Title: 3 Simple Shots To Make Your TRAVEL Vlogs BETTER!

Hey, what's up guys? This is Andres Trepo and welcome back to another video. So in this video, I'm gonna break down three simple shots you might not think of when you're filming a travel vlog. So let's get into it right now.
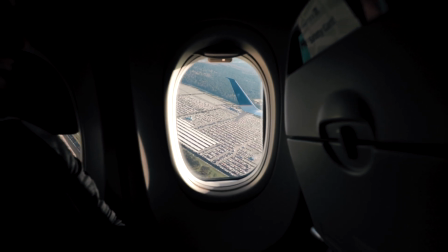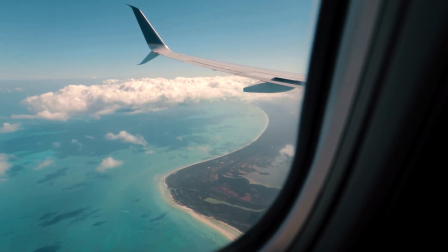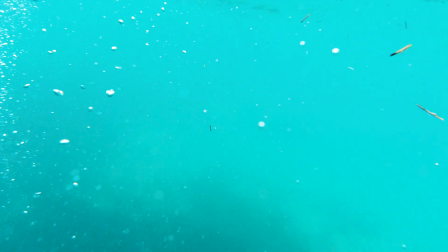So before getting into this video, I have to mention that on a recent trip to Cancun, Mexico, I planned to make a really cool travel vlog about it. Kind of like the one that I did in Hawaii. So the funny thing is I got these three type of shots and some other ones, but no storyline. So there's not really a video there. So I decided to turn that vlog into this video breaking down three simple shots you can get next time you're out vlogging So let's break down my two films and get into it right now
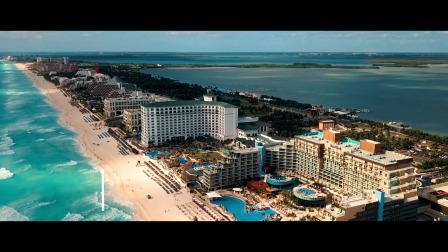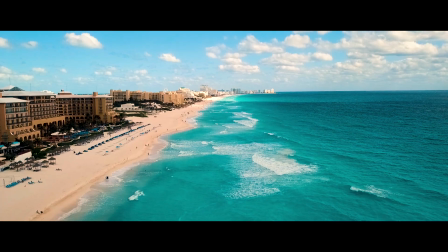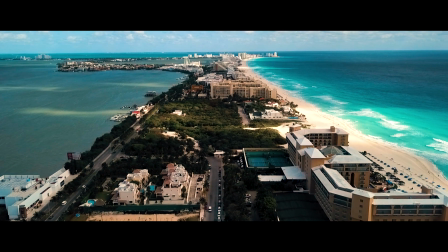This one is honestly one of the most simple yet I feel like most forgotten and it's really important because it's setting the story honestly It's kind of showing your viewer where you're at and you can be really creative with this by using really unique ways of showing and establishing shot of where your vlog is taking place so in my case when I was headed to Hawaii one of the main things that I wanted to bring and make sure I could fly
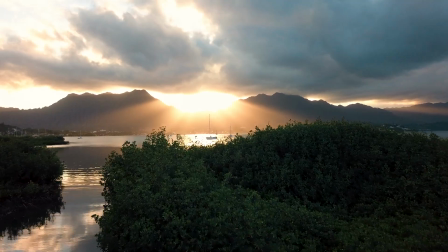93s
over there was was my drone I know Hawaii is known for really breathtaking landscapes and so I wanted to make sure that I can
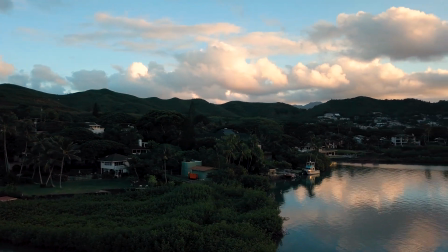99s
bring my drone and use that for not only just really cool shots of the scenery and the landscapes but using that for establishing shots to show the viewer where I am what it looks like and so using a drone was gonna work perfectly for that and it's not like you have to have a drone for establishing shots especially because you can't fly a drone just anywhere you want I made sure in advance and especially always check to make sure it was okay wherever I was gonna fly and luckily in Hawaii it was really good but you can also use a wide-angle lens one of the lenses that was always on my camera was this 16 to 35
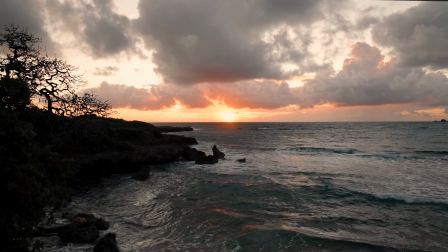133s
because 16 millimeters on that full-frame camera is a great perspective because it's a really wide look.
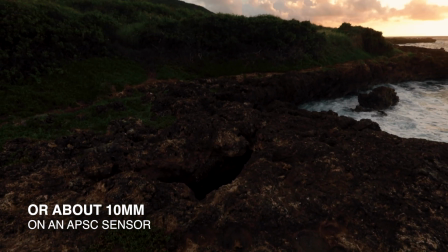140s
And so even if you don't have a drone, just try and get to a higher perspective, higher ground,
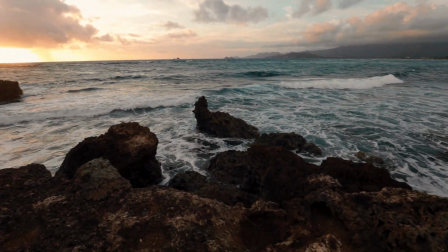144s
and show the viewer where you're at is just gonna add a lot more to your story and be also just really cool shots.
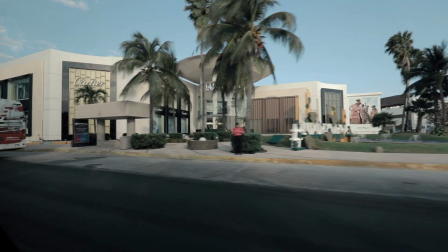150s
And this can be done a variety of ways, whether you're arriving to your location, so you can actually just vlog where you're going,
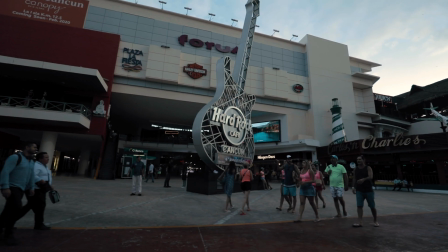157s
different shots of how you're getting there, whether you're on a bus shooting out the window. So having a wide angle lens on your camera is perfect for that. Okay, so moving on to shot number two, and that is gonna be POV shots.
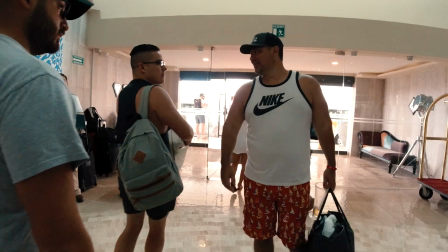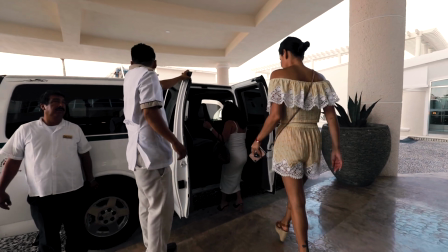I think point-of-view shots is a really unique element that adds to your story not only because you're showing where you're at what you're doing But from your perspective, so you're basically showing the viewer exactly what you see and then yet again This is where a wide-angle lens It's gonna come in perfect for that even if you have it on your camera put it on you know Just you're showing what you're doing whether you're about to grab something
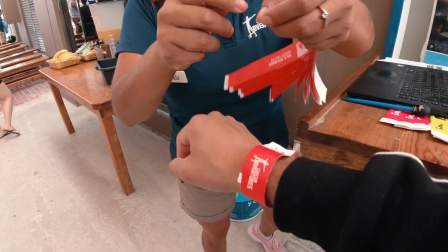202s
Whether you're about to grab something, you know showing that point of view is gonna look really cool And then one of the other cameras that I made sure to bring to Hawaii was a GoPro
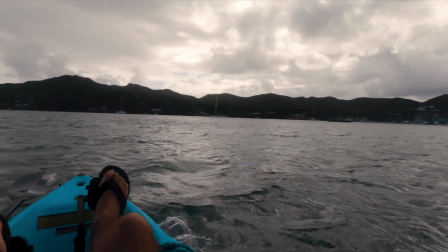210s
I knew that this was gonna be a perfect way to do these POV shots Especially because of just that wide perspective and really small
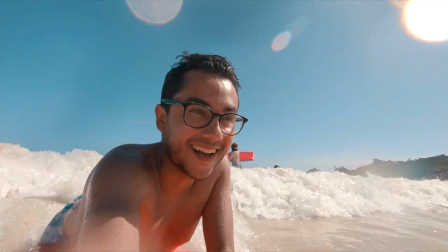217s
camera and it was also great in instances where I didn't have my big DSLR setup Whether we were ziplining or riding waves That's where a GoPro or an action camera came in perfect for that because I really wanted to show What we were doing from my perspective and my DSLR setup was not ideal for that Okay, and then shot number three is underwater shots